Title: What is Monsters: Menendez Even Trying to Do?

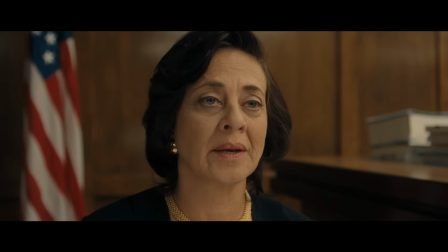The truth is nuanced and the testimonies are muddled,
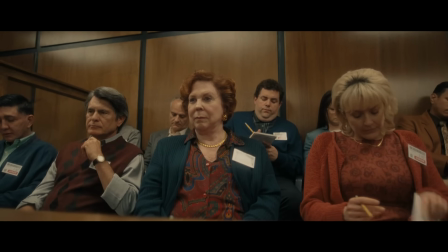so I think it's only fair that if you are to judge the brothers' actions,
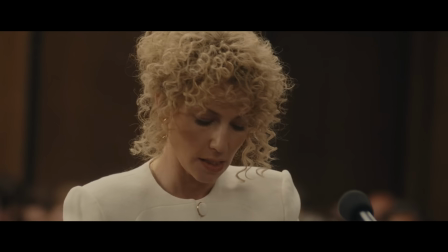the facts should be presented to you in as unbiased a manner as possible.
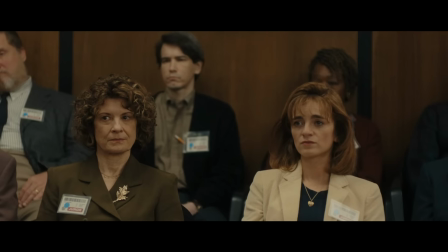Like in a court, in theory. But this show is not a courtroom.
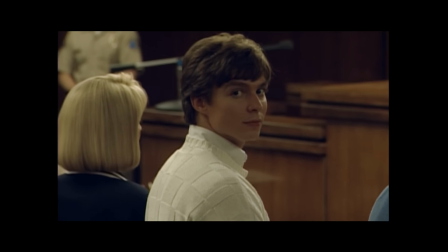It's a courtroom drama. Worse than that, even, it's a comedy of errors.
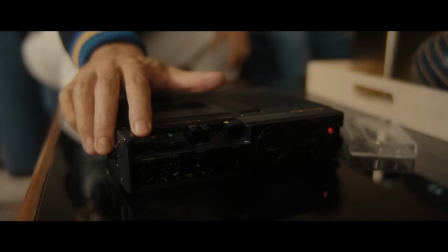These brothers could've gotten away with it if they didn't make literally every wrong choice along the way because they're complete idiots, isn't it funny?
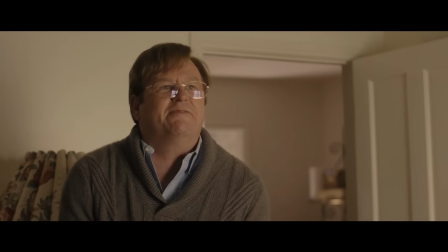It's also a baroque soap opera.
Do not discuss the Menendez case.
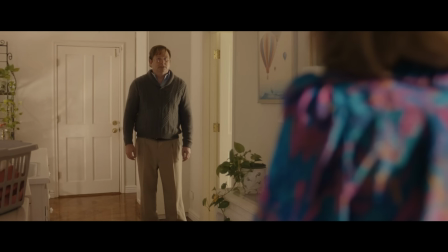With anyone. Especially not the tapes. You should wear that amethyst crystal I got you.
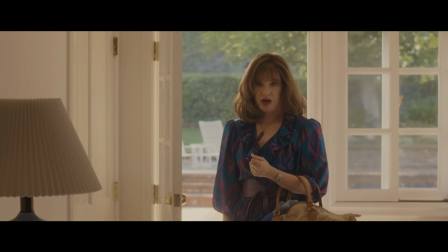Your third eye chakra's a little off.
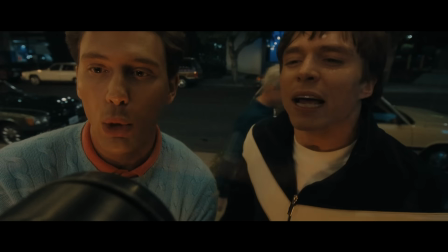It's a crime thriller, it's social satire, but in its most defining and standout moment,
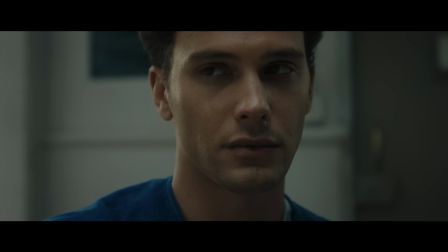it is the single greatest piece of true crime I have ever seen.
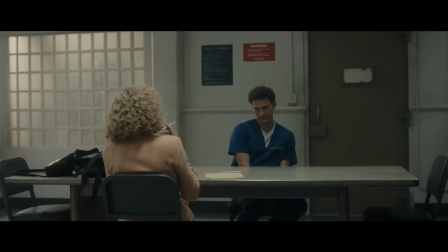Episode 5, The Hurt Man, feels like a miracle. Much like the Dahmer episode silenced before it,
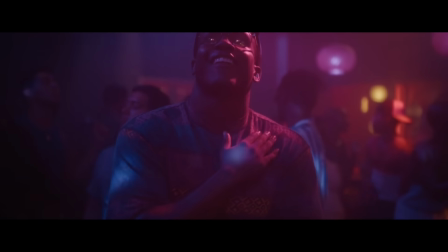this episode chooses to shift its perspective directly toward the victim and dive deep into that story.
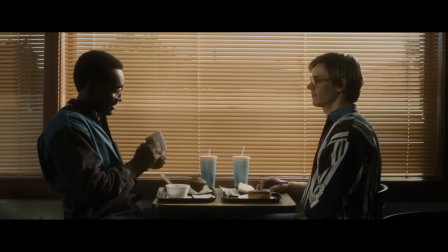Unlike Silenced, though, it doesn't take an overly dramatized or ham-fisted approach,
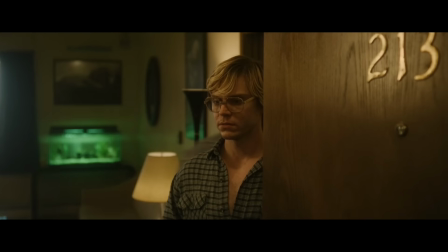and by taking a different path, it, to me, not only avoids all the pitfalls that Silenced occasionally fell into,
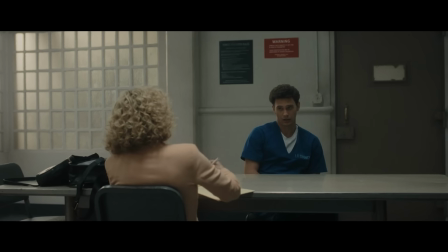but it also manages to overcome the show it's a part of and stand on its own merit.
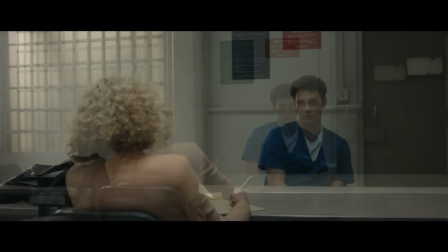It pulls Eric Menendez's story clearly into focus, in an extremely literal way,
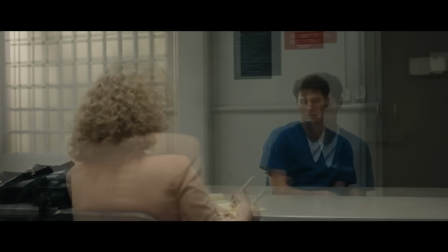by presenting itself through a 33-minute one-take shot that painstakingly zooms its view toward Eric.
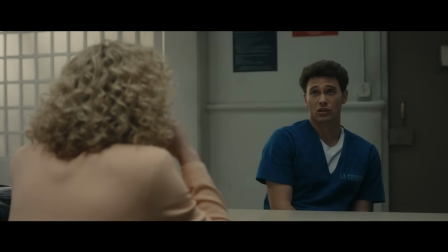No music, no cutaways or interjections, just Eric and his story.
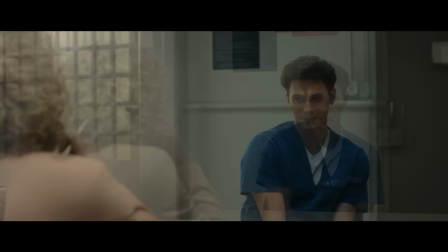Allowing that story the breathing room it needed to be properly conveyed on an emotional level,
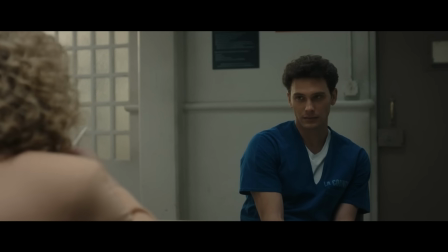not allowing you to look away from the pain of it all.
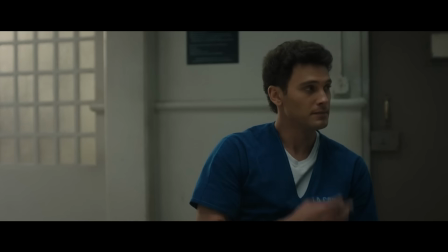As the camera inches closer, it simultaneously pulls back each layer of Eric,
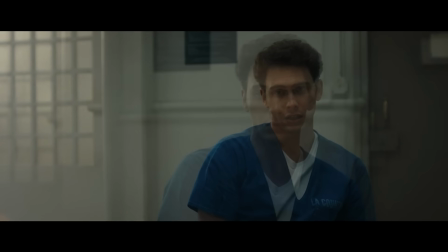giving possibly the only well-rounded personal portrait in the entire series.
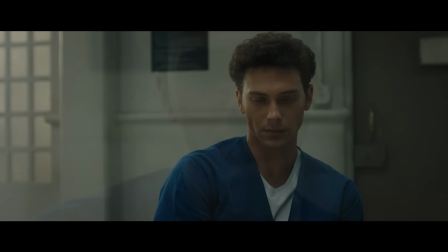It is honestly one of the most stirring and devastating pieces of television ever.
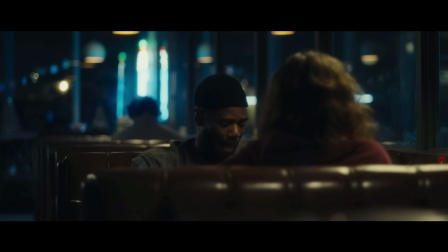Period. Keep in mind, I am a sucker for two characters in a room sitting and pontificating for an entire episode,
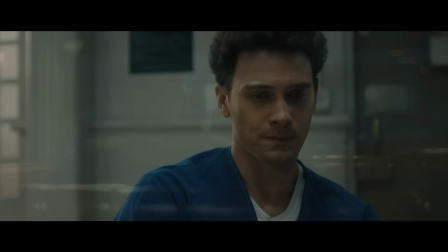but I honestly have a hard time chalking this up to personal preference, because much like with Silenced,
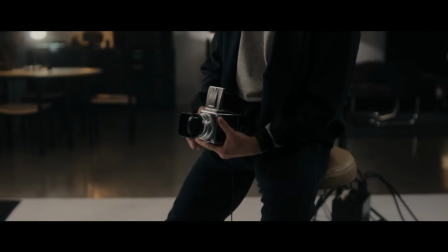I am not alone in feeling this way. Which also makes it stand as a testament to my many critiques of the show.
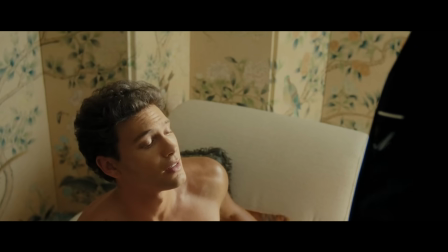This episode didn't need to tantalize or sensationalize or constantly reduce itself down to genre archetype.
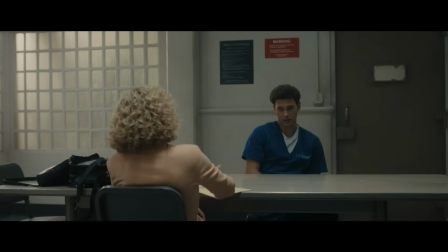All it needed to tell its story was two people, a room, and a camera.
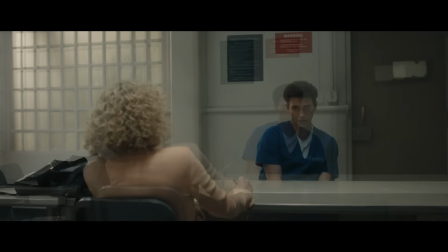And while that still puts it squarely within the belly of the beast as far as still being a
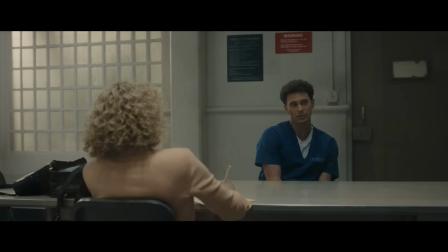narrative account of the events described and ultimately exploiting trauma for entertainment,
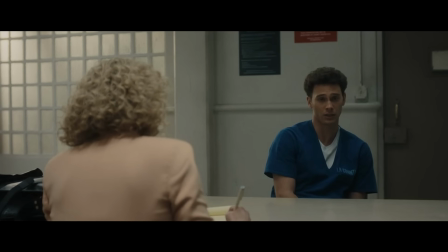it does so with such grace and tact that I
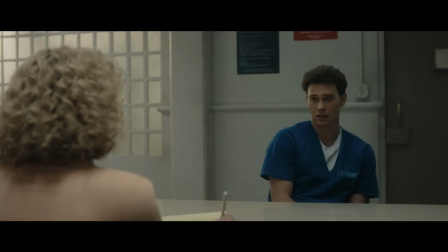might even go so far as to say that this is the single most ethical and considerate piece of true crime that's ever been made, and it does it by simply telling a story with a clear perspective.
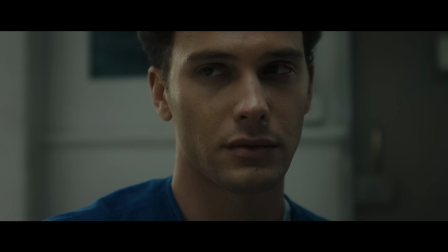I don't think it's a coincidence that this is one of two episodes in this season of the show with a singular writing credit.